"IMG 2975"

Music has the extraordinary power to captivate and emotionally engage the audience.
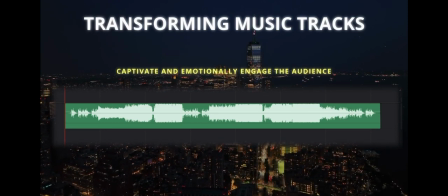[0:16]
One of the most important aspects of editing is selecting the most captivating parts of your music track, be it the beginning, the end, or certain sections. Especially for social media, but also for other scenarios, you may not want to use the entire 3 to 4 minutes music track.
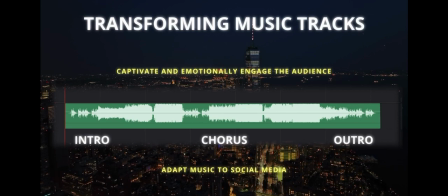[0:31]
In that case, it is essential to understand how to work with the music according to your creative ideas.
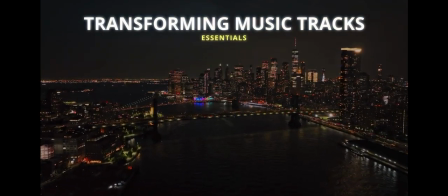[0:37]
Music editing is not simply about shortening or cutting out parts of a track. It is a complicated process that requires an understanding of musical composition and storytelling.
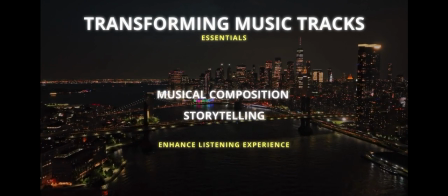[0:46]
The goal is to enhance the listening experience by highlighting the most compelling elements of your song while maintaining a cohesive narrative.
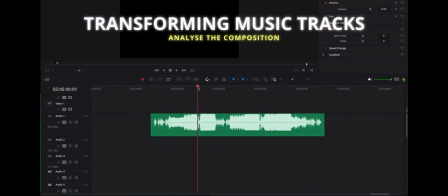[0:53]
Before you start editing, immerse yourself in the music. Listen to the entire composition several times, paying close attention to the structure, dynamics, and emotional arc.
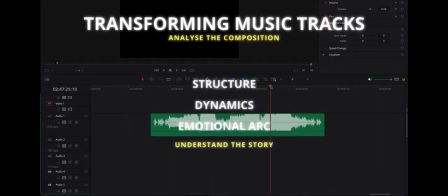[1:02]
Understand the story the music is trying to convey.
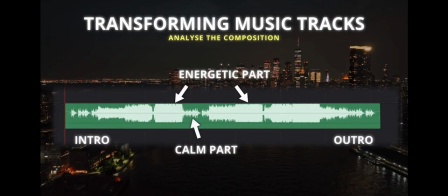[1:04]
Identify the parts of the piece that are most compelling, whether it is a catchy melody, a powerful chorus, an instrument, or a dramatic climax. These sections often form the structure of the edited track. Within this example, the music begins relatively peaceful.
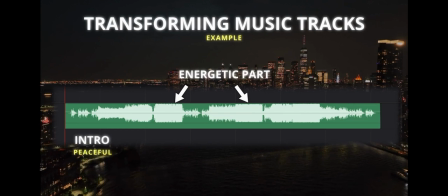[1:19]
At this section, the music is at its most immersive. However, this music track is too long for my creative vision, and I would like to shorten it to have a more poignant and captivating version of the music track for social media.
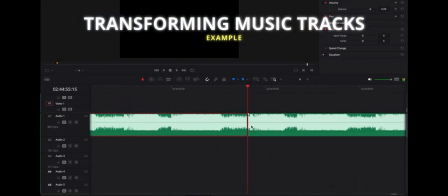[1:30]
For that, I make cuts to split the different parts of the music track from each other. If it helps you, you can even color them.
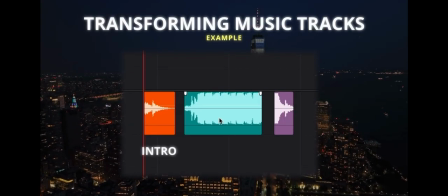[1:36]
In this scenario, I prefer to start with a short intro and immediately after introduce the chorus of the music track, ending it with the closing part of the track.
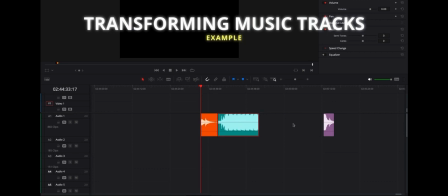[1:45]
Typically, I sequence and arrange the individual components of the music track in the correct order. Now it's time to refine the tracks and put them in the right position. As you can tell, the transition from part 1 to part 2 is not smooth.
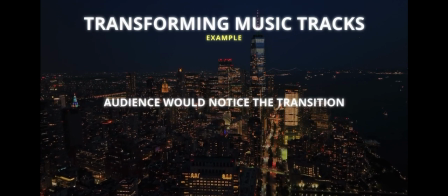[2:07]
The audience would notice the transition, which could seriously interfere with the viewing experience and doesn't display professionalism.
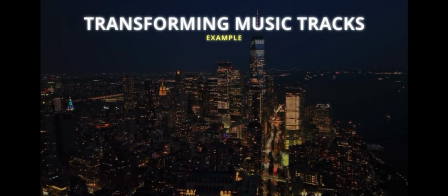[2:13]
Normally, each song has its own rhythmic pattern/BPM. You can count to 4 to determine where each part of the track needs to sit so that the transition is as smooth and seamless as possible.
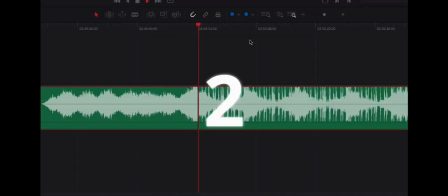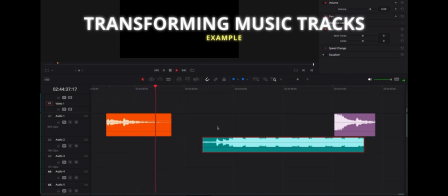[2:37]
I listen to the first part, count to 4 and try to find the rhythm, and press pause when the next part of the piece of the music should start. Then I align the second part with the cursor on the timeline. The same goes for the transition from part 2 to part 3.
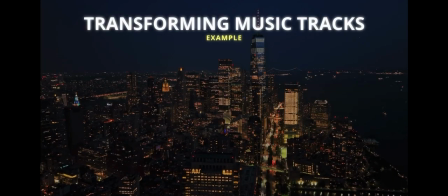[2:51]
If you carefully listen to the transitions, they are still not perfect.
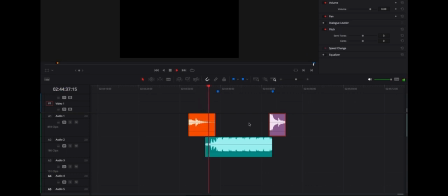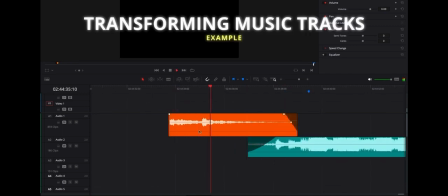[3:12]
To make the transitions even more smoother, I like to fade in and fade out the different parts.
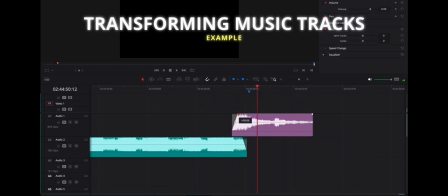[3:17]
The audio tracks do not start abruptly and build up a dynamic. Let's listen to the change.
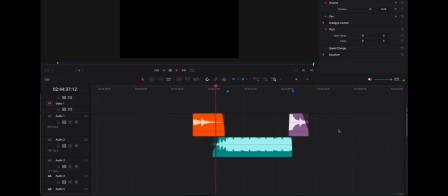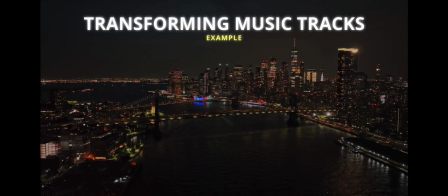[3:40]
Depending on the song and piece of the music, these steps are usually enough to create a smooth transitions within the music track.
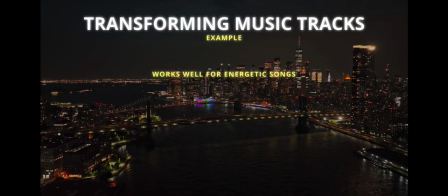[3:46]
But if you want to take it a step further, and this usually works very well for songs that have a big drop/energetic chorus, you can add a riser/whoosh sound.
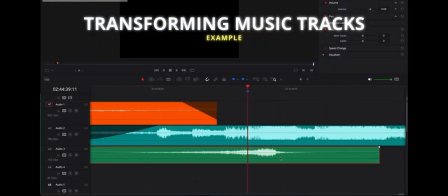[3:54]
This can make the transitions even more smoother. Just put a riser and whoosh sound under the transition and it should sound much more seamless.
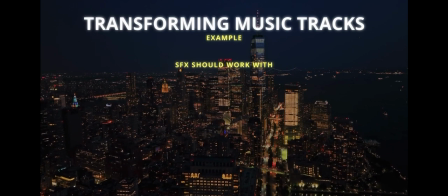[4:08]
Ensure yourself to choose riser and whoosh sounds that fit the story/mood of the music and/or your creative vision.